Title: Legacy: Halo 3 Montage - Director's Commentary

So I thought I'd start with the most recent one first. Obviously, you guys know a lot about this.
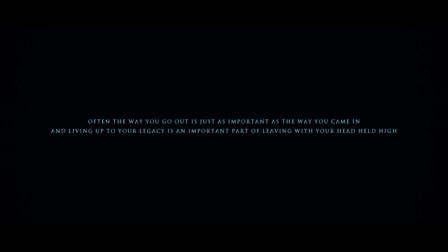5s
I did a behind the scenes. This quote here was a quote I thought was really poignant and kind of appropriate.
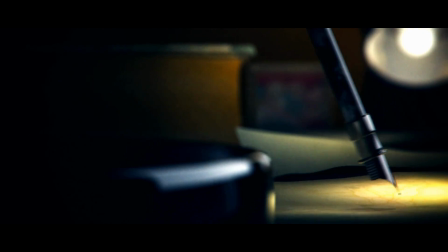11s
The intro sequence actually came together at the end. It was like, it's really, really kind of long process.
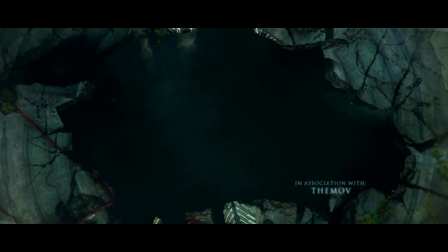21s
And the idea, I had this first scene built, you know, the one with the table ages ago,
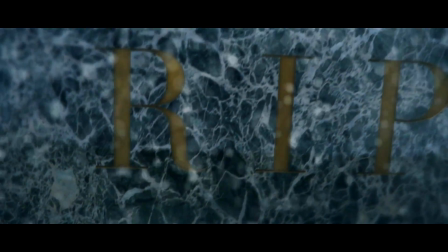26s
but I didn't really know how it would kind of match with all the other stuff. So yeah, I mean, this, like I said, I did the intro last.
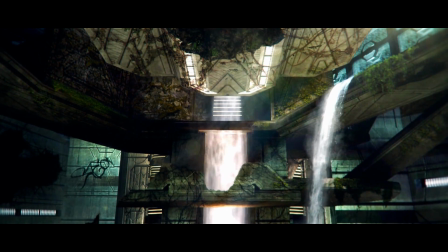34s
The whole montage was finished kind of like way before I did the intro.
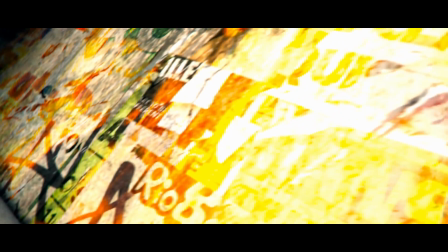39s
Some of these shots took longer than others. The one with the broken down map there, the construct one, was probably one of the longer ones.
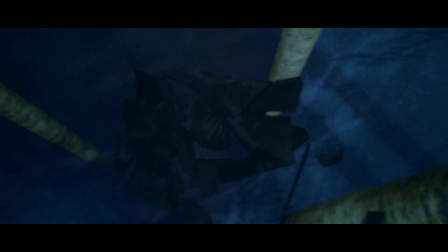48s
This one was all built in Cinema 4D. Same with this one.
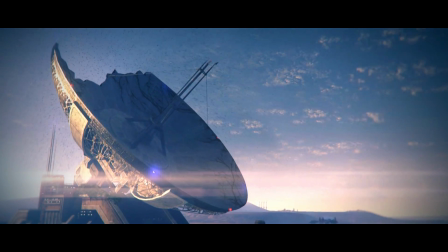52s
So this was just compositing falling footage over some kind of camera shots that I had.
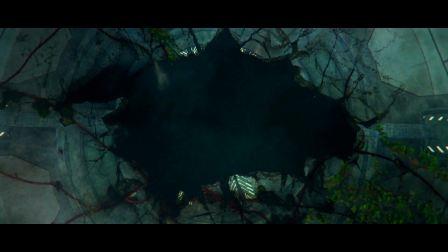59s
This one is obviously quite famously, I did a tutorial on that one in the behind the scenes of.
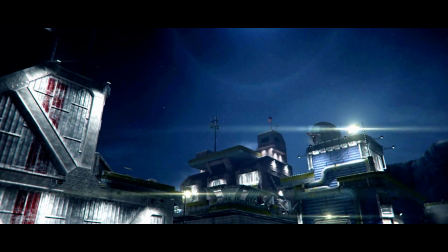65s
So yeah, and then the kind of flares on the maps were actually really easy to kind of composite at the end.
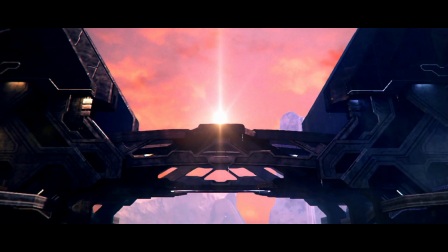73s
These shots didn't really take that long, as it was.
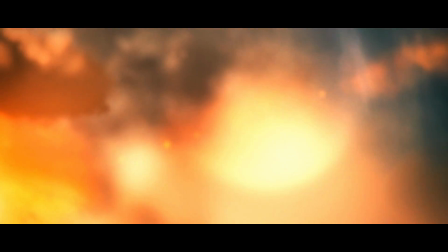77s
This one took ages because I had to mask out the the whole structure so I could put a different sunset behind it.
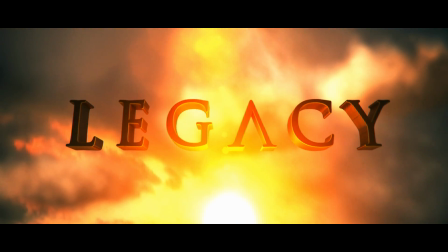84s
So that was probably one of the longer ones. And obviously we have the title sequence, which is all done in Cinema 4D. At the start here is the only error in the montage.
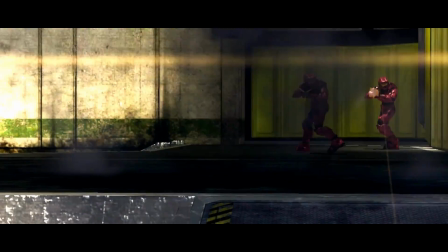97s
If you have a look closely on the right side of the screen, just there for like half a second, there was a badly masked blur,
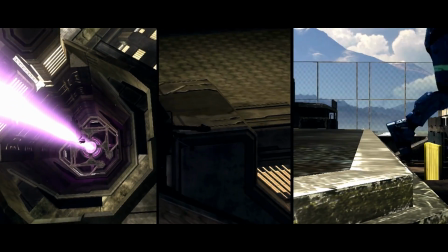105s
and that's the only error I ever found that I did.
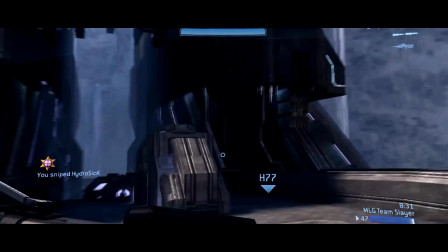109s
But I think I left it in because we were like way behind schedule, and just took a while. The Cool Spawn Bro was kind of one from, it was a voice clip that was on the Bungie,
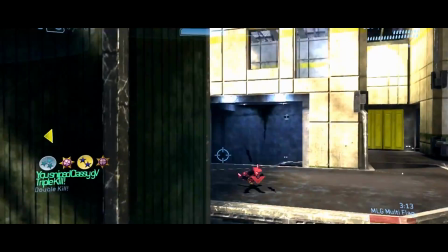122s
one of the Bungie weekly updates when they were messing about with the guy who did the commentary.
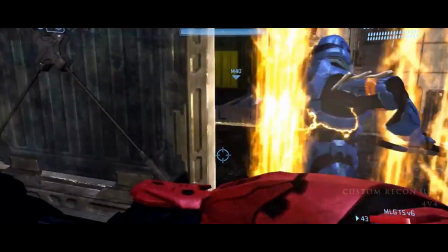127s
So I thought I could put it in. That's pretty cool because a lot of people had never heard that before, but I thought it was pretty unique.
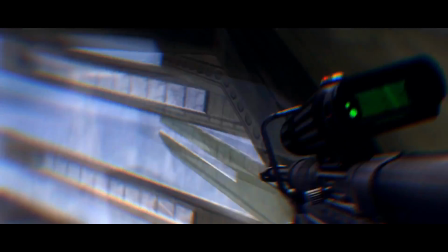139s
And yeah, this first song is the last one I did in the kind of in the
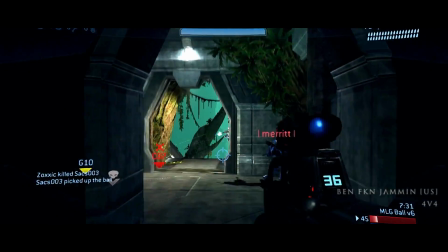148s
timeline, because I had if you saw the scratch renders, I had already done like 2 renders,
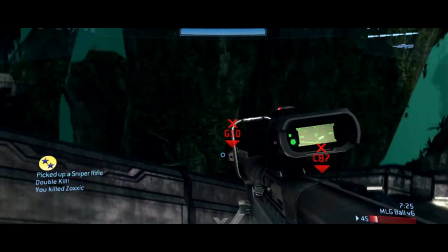154s
but none of the songs felt like they had enough energy to open the song. This part with the panning audio was part I find kind of cool.
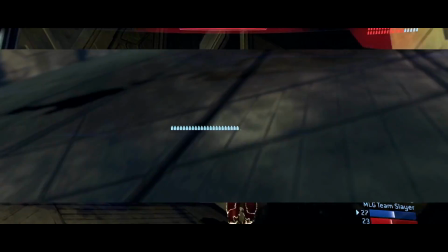164s
I kind of did the little bullet chamber filling up here, so almost like someone's about to reload.
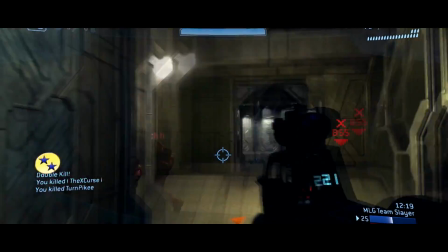168s
And then they got a full clip, and then because this clip was all like pretty much BR,
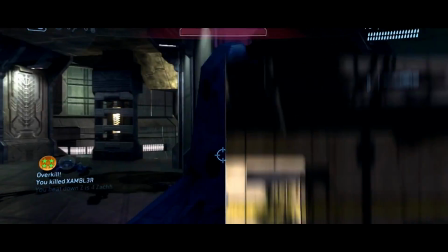173s
and I felt that was quite unique for Halo 3, because it's not like Halo 2, because you didn't really have BXRs and double shots and stuff,
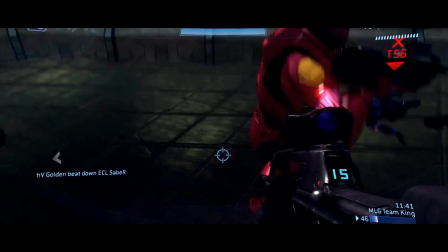181s
so I really like that clip. This kind of peeking around the corner one was one of my favourite effects as well.
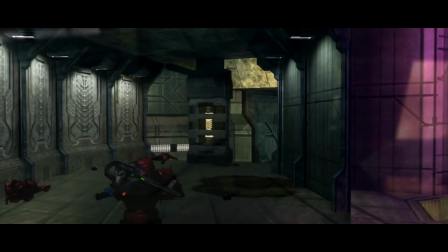188s
And yeah, I mean, the first song actually came together quite quick once I picked it.
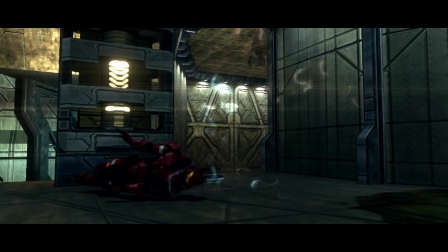194s
This transition is my favourite, the waterfall one.
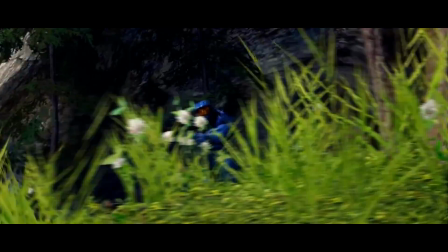198s
I had to match the clips pretty closely and, you know, do some careful masking, but it was one of my favorites.
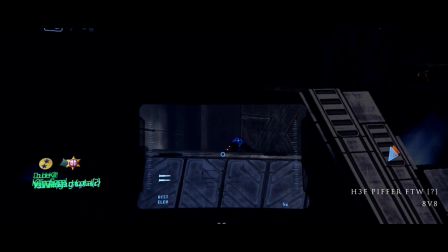204s
Using a drum and bass song in the was kind of unique. Like, not many people had used drum and bass.
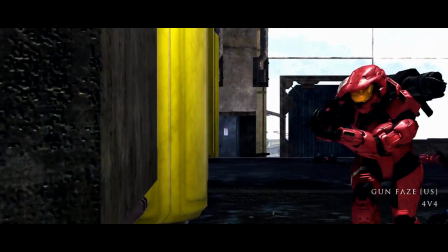210s
High Contrast is one of my favorite drum and bass artists, and that song in particular was one.
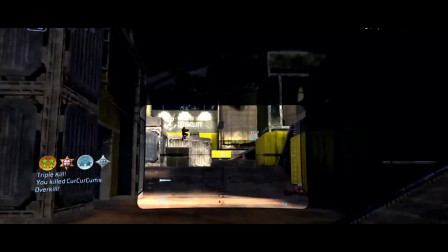216s
This is my favorite clip in the whole video. They're kind of 2 for 1, and the way the sound effect works there as well, and then actually getting the kill tack,
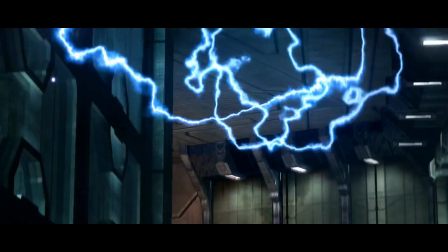224s
the transition there, because he just throws a grenade, and then I had another clip where it starts with throwing a grenade.
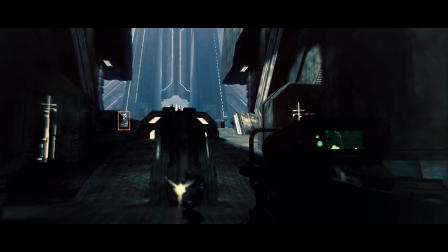230s
That was cool. This is one of my favourite effects in the whole thing.
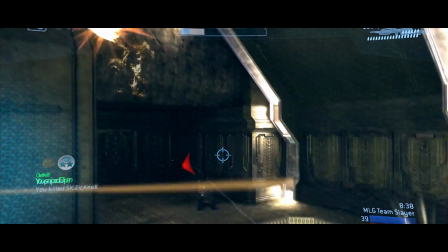235s
Like, I talk about it a bit in the behind the scenes of, but just the way the sound effect and everything slowed down is kind of unique.
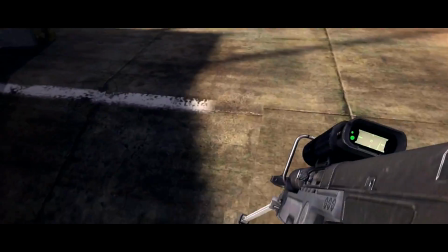243s
This was the one of the clips that got the most traction, because everyone's just like, if that happened to me, like, I would literally have left.